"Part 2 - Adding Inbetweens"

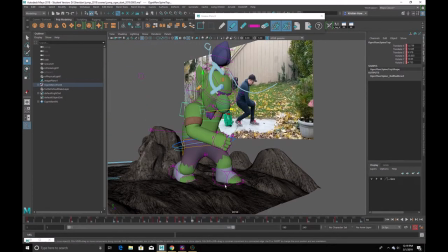749s
Now this foot needs to be down by this point. It's really just on the heel at this point, and right here it's off the ground. I can see it's not quite fully on the ground. So what I might want to do is take this key, just transfer it back over to the main pose that I did,
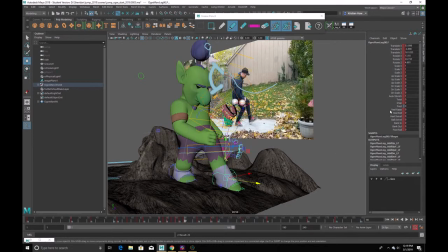769s
and I'm going to just go on bring on that foot roll. There we go. That way it stays nice and locked down.
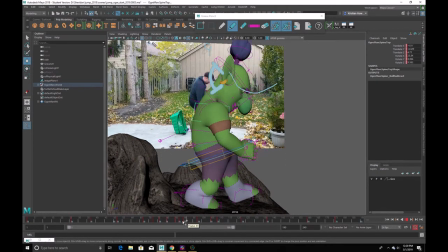789s
And what can I do to just loosen this up a little bit? And I feel like we could add in just a little bit of stretch here.
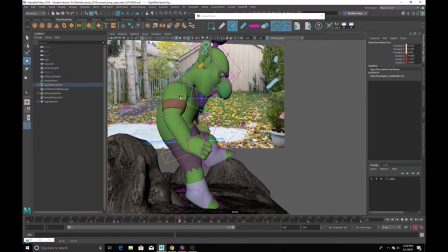796s
So let's see if we can do that.
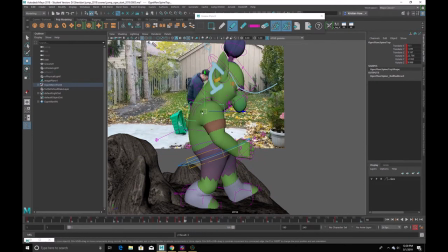Now through here, what we could do is we could cheat a little bit.
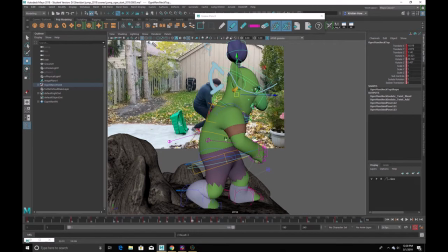812s
Maybe have the head raise up and back, just so that there's a little bit of that follow through. And I'm just wondering, we might need to carry that through just a little bit here too.
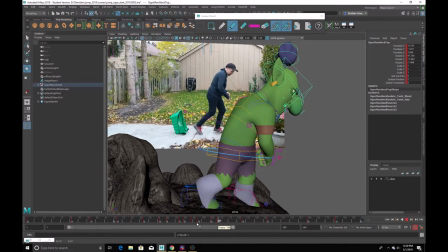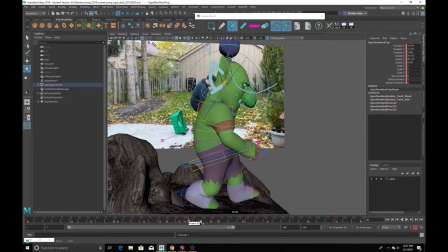So there's a little bit of
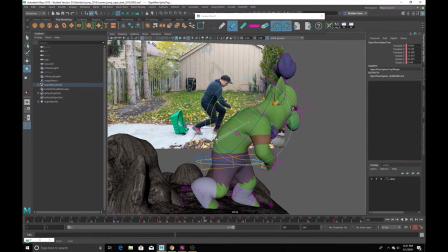850s
that whip, that pendulum, that follow through that we just want to see. And I'm just going to kind of see if we can push that a little bit more through some of this part here. So just up a little bit more here.
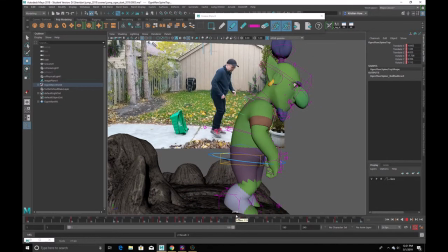869s
And could just be a little bit more here forward. So as he kind of as I start standing up, or as the ogre starts standing up,
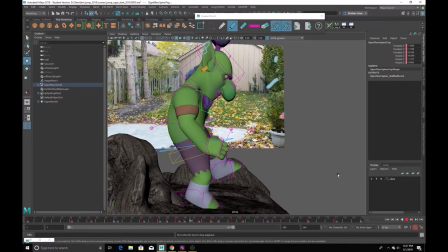879s
there's just that little bit of extra oomph on the landing.
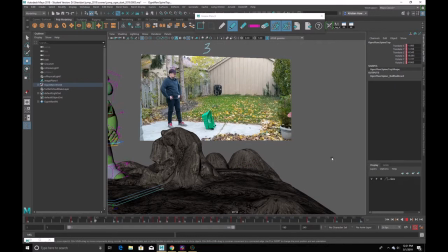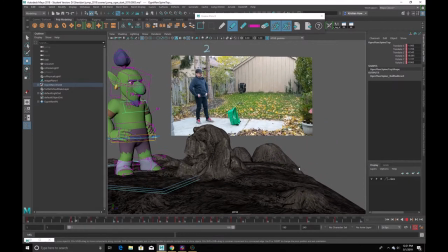All right, let's do the little steps, and it's actually going a lot faster than I thought. having good keyframes in the beginning really helps out quite a bit.
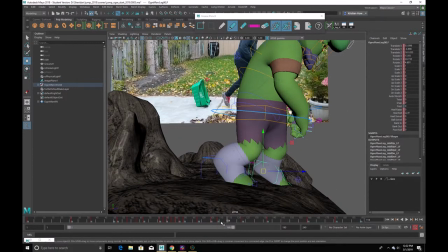906s
Now, obviously, this shouldn't be up on the heel at this point, so we are going to have to lock that down.
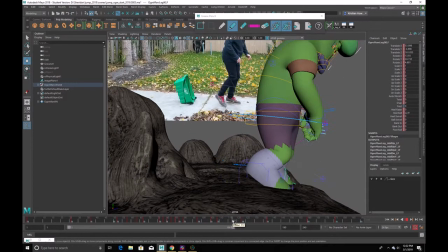912s
So let me just drag that over. It's probably, well, it kind of bounces up and down a bit there, so let me just go about here.
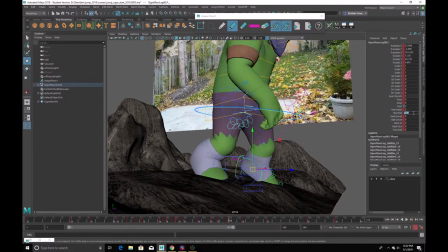923s
Where, oh, that should actually be zeroed out.
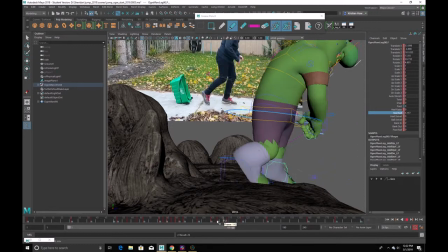935s
Oh, it actually kind of goes up again, so that's why that's there. All right, so let's see. So it lands, goes down, and bounces up again. It does actually come up a bit, but maybe not that high.
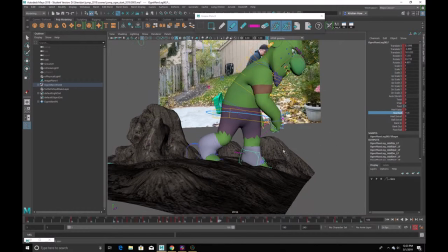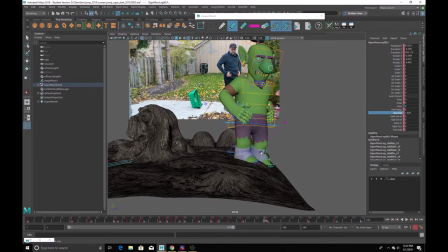961s
All right, let's do these little baby steps. I already noticed a little bit of an issue here that I'm going to point out to you guys, which is one of the main problems of stepped animation.
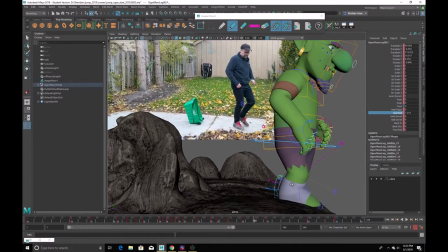970s
But before I do, let's kind of go around.
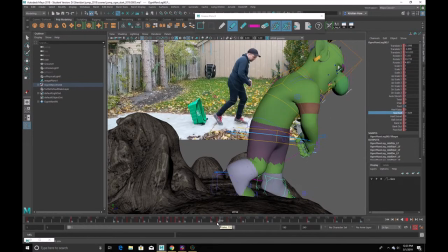973s
So with baby steps like this, we just got to make sure that as these feet come forward, they are lifting off the ground. So let me get rid of that heel roll. It could actually just lift off, bend down.